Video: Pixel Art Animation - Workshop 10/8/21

Hey, welcome back to another workshop for the CPB Game Development Club. This is Lorenzo, and today we're going to be going over pixel animation. Today we're going to go over the principles of animation, how it applies to pixel art, and then we're going to create a short animation so that we can get you on track for creating your own animations. So, let's begin. So the first thing we're going to talk about are called the principles of animation. These were outlined by Disney animators Ollie Johnston and Frank Thomas back in 1981. These principles of animation lay the groundwork for all animation today, not just pixel animation. So when you're watching a new animated movie or a new anime, when you go through these things, you'll be able to recognize how they do it in their animation. So these principles of animation are squash and stretch, anticipation, staging, straight ahead action and pose to pose, follow through and overlapping action, ease in, ease out, arcs, secondary action, timing, exaggeration, solid drawing, and appeal. And I know this seems like a lot, and it really is because there's lots of things that go into animation. But just knowing a few of these things will help you get started on the right track, and we're going to talk about what each of these things are in the next slide.
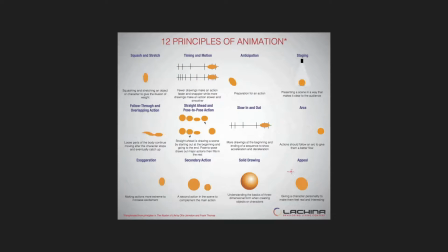(1:22)
Okay, so here we have a GIF that goes into more detail about what the 12 principles of animation are, and I'm just going to briefly describe what each one is. So the first one is squash and stretch, and this is generally the most important principle of animation.
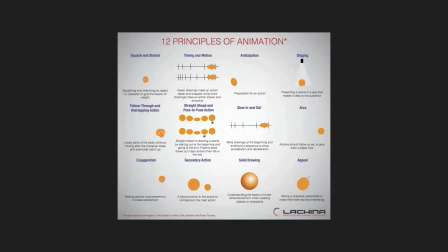(1:38)
So what squash and stretch describes is that when an object is in motion, you want to squash and stretch it so that it has the illusion of weight and volume and density and all those things. So the most common example that's used when people are picking up animation is of course a ball that's bouncing.
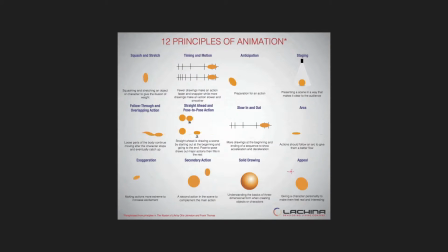(1:56)
When it's going upwards, you stretch the ball out to show the force being applied on it, and when it hits the ground, of course it squashes down when it hits the ground like a real physical object. So remembering these things while animating will really help
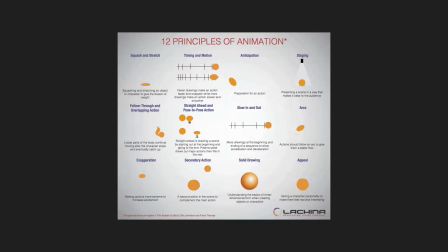(2:11)
whatever you're animating come to life and really make the audience believe that it actually has real volume and weight. The second thing is timing and motion. So there's lots of different timings that you can use for your animation that we'll go over later,
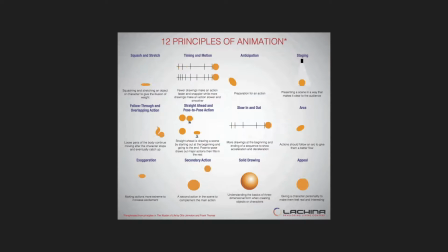(2:29)
but generally the less drawings you have, the quicker it'll be, and it'll be more snappy, and then the more drawings you have, it'll be really fluid. Next is anticipation. It says right there it's preparation for action.
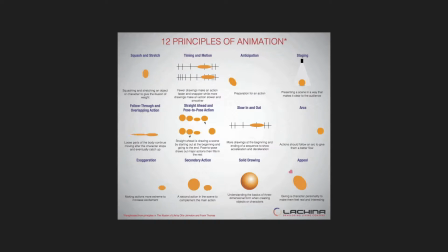(2:45)
Basically, before anyone does an action, you of course want there to be something that signifies that they're about to do it. For example, if you're going to jump, what do you have to do before you jump? You have to squat down and bend your knees. That would be your anticipation before you jump.
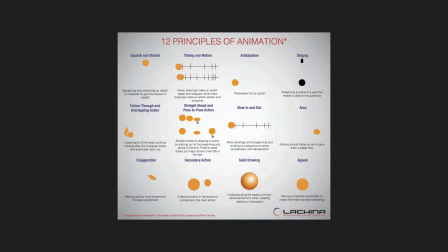(2:59)
Or if we're talking about a video game character, if you're going to punch something, you can't really punch someone if you're just standing straight up and then instantly punch. It'll look really weird and awkward and look like it has no force behind it. So what do you do in anticipation? You wind back your arm before you punch. So that's what anticipation means in animation.
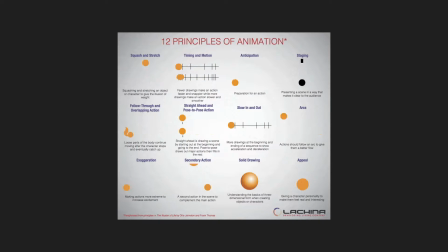(3:19)
Next is staging. So staging just talks about using motion to guide the viewer's eyes so that it's readable for the audience. That one's not going to be super applicable to you guys right now for pixel animation, but it's always important to remember.
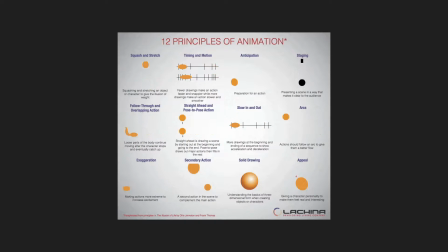(3:38)
Next is follow through and overlapping action. So this really sells the animation by having secondary parts of the animation move even when
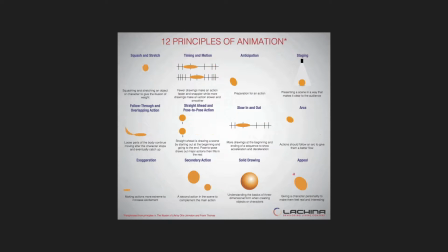(3:51)
like the main object stops moving. So like an example of this would be if you're running and you come to a stop, your hair would still be moving even though you're stopped. So that would be the follow through and overlapping action.
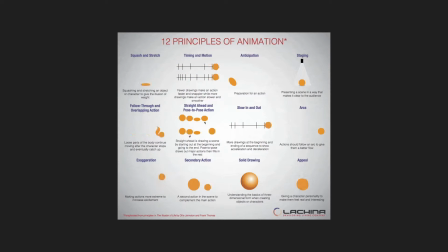(4:03)
It just sells more of the motion by showing that separate parts of the object can move independently. Next is straight ahead and pose to pose action. So this describes two different ways of tackling animation.
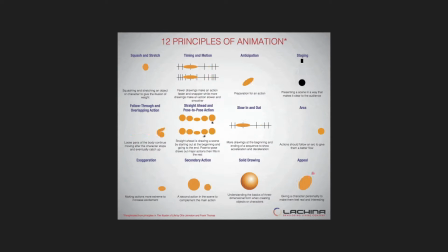(4:20)
Straight ahead is where you start with the very first frame and then you draw the next frame and you continue doing that until you get to the very end of the frame. The other way to do it is called pose to pose, where you do the first frame,
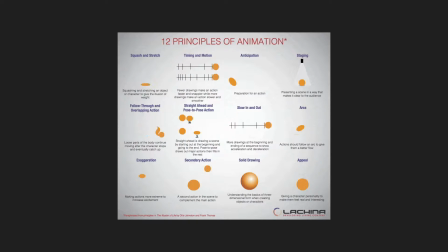(4:36)
the last frame, and then the important frames in between, and then you fill out the rest. So that's good for like when you're like blocking out important details for your animation to make sure you really get the important poses.
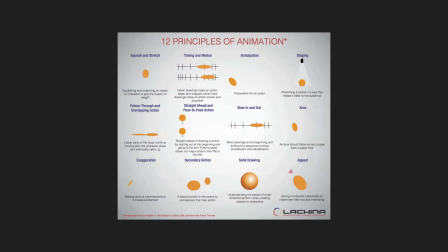(4:50)
Both ways have different benefits, and then you might want to use both methods depending on what you want to do. Next is slow in and slow out. So this talks about how things need to generally accelerate and decelerate when they're moving.
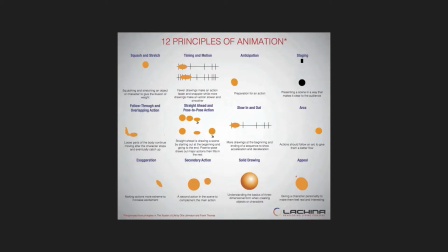(5:09)
So when you're in a car, right, if you're stopped and you want to get up to 60, you don't instantly just go straight up to 60. Your car slowly accelerates first and then reaches the speed. And when you're slowing down, you can't just instantly stop because that's not how physics work. So you slowly come down to a stop.
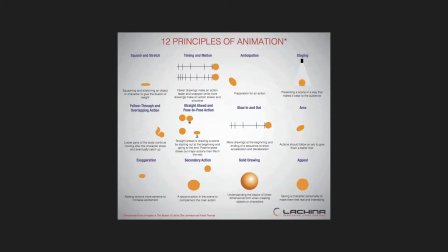(5:27)
So you want to include more frames at the beginning, at the end, and the end of your animation to show that you're slowing up or slowing in and out. Next is arcs, and this basically just means that we want objects to move in arcs,
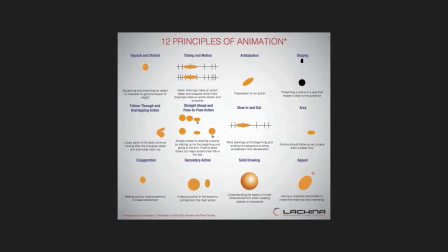(5:44)
which gives them better flow and it's more natural for people to see things in arcs. Next is exaggeration. So another key thing about animation is that if you make it too realistic, it can look really static and dull.
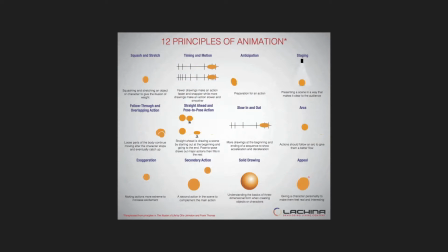(6:00)
So we want to use exaggeration to really create more dynamic animations. As you can see in the GIF here, the ball is being really stretched in a way that like physically wouldn't really seem natural in real life,
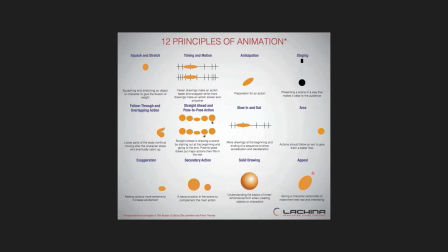(6:15)
but it seems super natural in animation because it really sells the movement of what's going on. Next is secondary action. This is like any action that's happening in the back or separate from the main action that
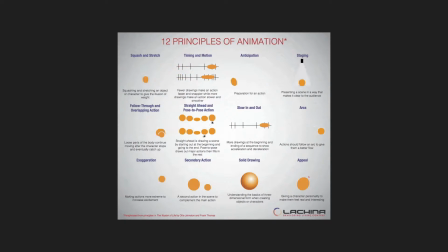(6:31)
just helps to continue to sell the movement. Like if things are moving in the background due to like the force of the main action, that would be secondary action. Last two are solid drawing and appeal.
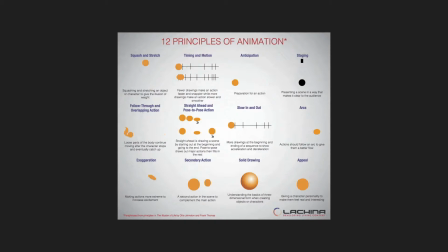(6:46)
They're kind of not super, they're not super into like techniques of animation, but solid drawing describes how you need to have the basics or a good understanding of how 3D drawing works so that things have the right proportions when you're animating them.
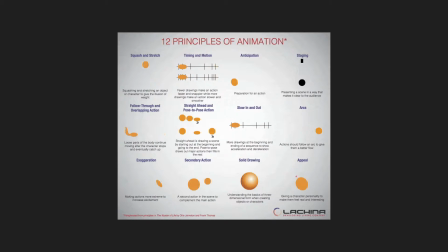(7:05)
No matter how cool your animation is, if like the proportions are wrong or like the background like looks too small compared to the character, then things will look off. And last is appeal. So you want to include the personality of your
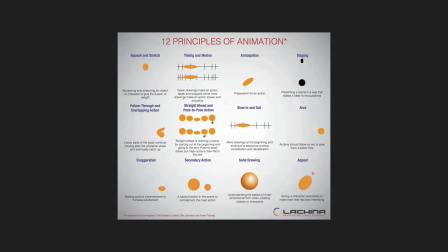(7:22)
character so that they feel more like a real person rather than just like an object that's moving. So you want to an example of this would be how like different characters attack in video games. Like a lot of times they'll have different styles to the way they move or the way that they attack other people.
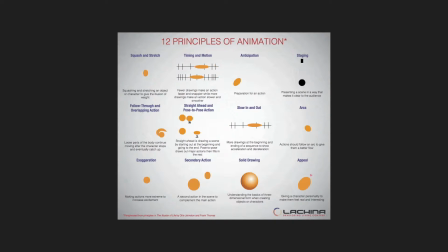(7:42)
So all of these things are super important for animation, and it's gonna take a long time for anyone to learn all of this stuff. You could do a masterclass of all of these principles of animation. But since we're all beginning here, it's just important to know what each thing is
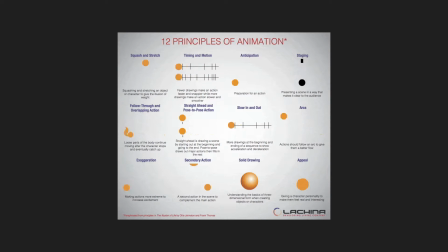(8:00)
and consider how they can better aid in your animation.